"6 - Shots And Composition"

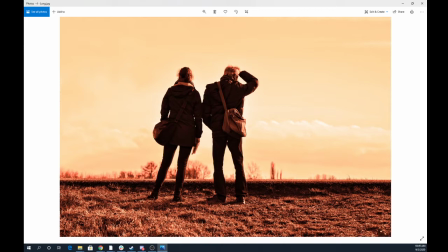4:09 They seem lost. Um, the world isn't really giving us very much information, and so as we get into this, this is a little bit more, just a little bit more about how the people in this shot relate to that environment,
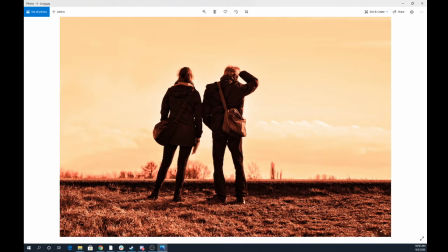4:24 right? So we would call this a long shot because this is about the people. Um, it's long because like we're seeing a lot of environment,
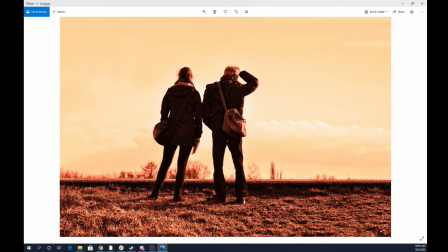4:35 and the way that I like to think of these shots is the further away you are from the people, the more it is about, or away from the subject of the shot, the more it is about the environment. The closer you get to the people, the more that shot is about the person, right?
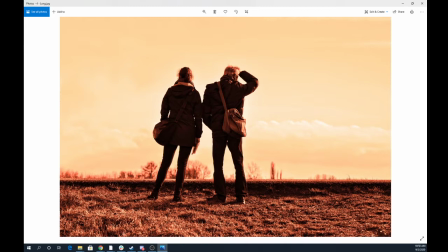4:55 It's like in like the physical distance and the emotional distance are both very similar. right?
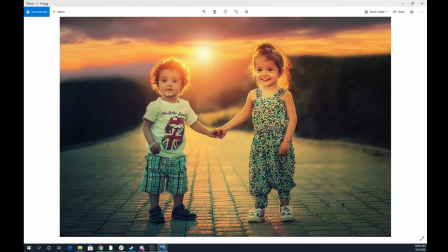5:01 So as we get a little closer, right? Well, this is about the environment they're in as well. Like we get a lot of information about the environment, but what it also is about is this relationship of two people, right? It's very cute. They're holding hands, um, but we're still a little bit distanced from them, right?
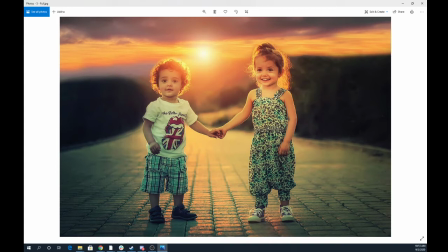5:20 This shot isn't necessarily about how uh, the little girl is, thinking about what she wants for dinner or something, right? This is about this relationship in this world, right? Again, as we get a little bit closer,
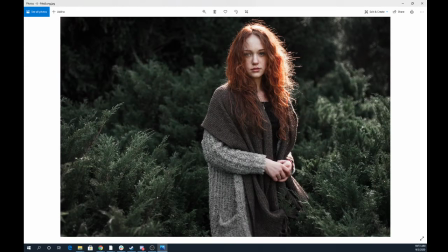5:37 the shots become less about the environment, even if the environment is pretty and uh, um, has relevance to the shot, right? This shot is more about this person, right?
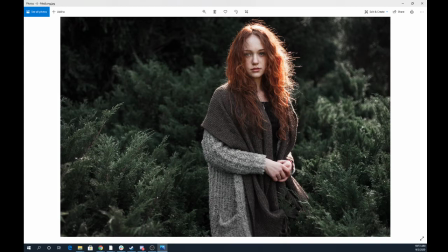5:52 It starts to become more intimate, a little bit more emotionally engaging, right? It's undeniable that even though this shot has a bunch of trees in it, this shot is not about trees. This shot is about this person, this girl.
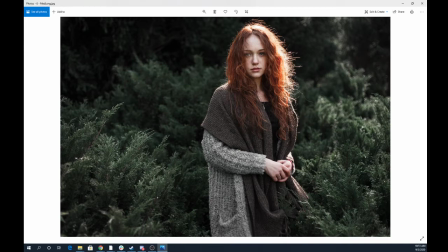6:07 Um, as we get, and we would call this sort of like a medium long shot. It's not a full shot because we don't see her feet. It's not a medium shot that would usually cut you off somewhere around the belt. This is we would just say this is medium long. And again, these names aren't necessarily the important part.
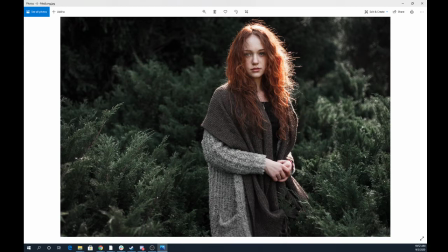6:27 The important part is what sort of our distance from the character. It's a quick way to describe it from someone or for someone. But really, the importance in terms of cinematography and composition is what is this shot about?
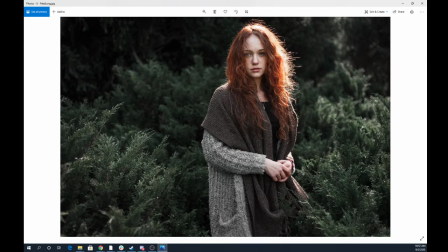6:41 And this shot is obviously about a person, right? It's very engaging because she's staring directly at the camera, right, which isn't always the case, or directly past the camera, something behind the camera. But we're close to her line of sight, so it feels like this has something that is
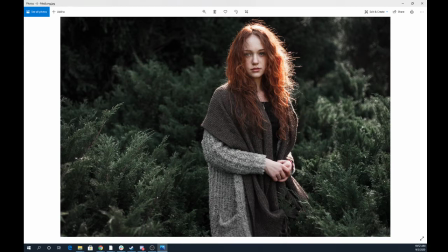7:03 um, like we're supposed to be connecting with her on an emotional level in this shot, right? Now, if she were looking off into space, right, or over into the trees, the connection is between her and the trees, right?
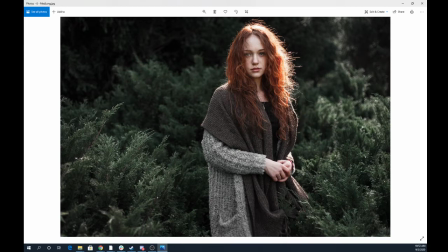7:16 Like what this is about is her really being engaged in that location that she is in, right? She is, she's becoming one with nature or whatever. This is where it's so directly like looking at us.
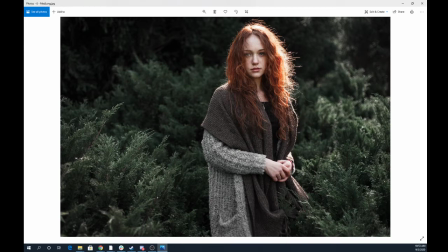7:34 This makes us feel, when somebody like locks eyes with you, it feels very emotionally engaging. Um, so we get that, and because we're a little closer, it feels a little bit more personal, right?
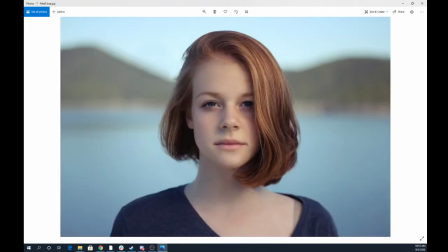7:50 Which it gets even more so if we get even closer, right? This is confrontational almost, like partially the look on her face, and even though we are able to see environmental elements, like it looks like maybe on a near an island or at a lake or something.
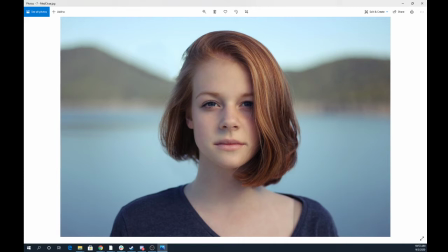8:10 This is obviously about her, and since we're so close, it is obviously about what is going on in her head, right?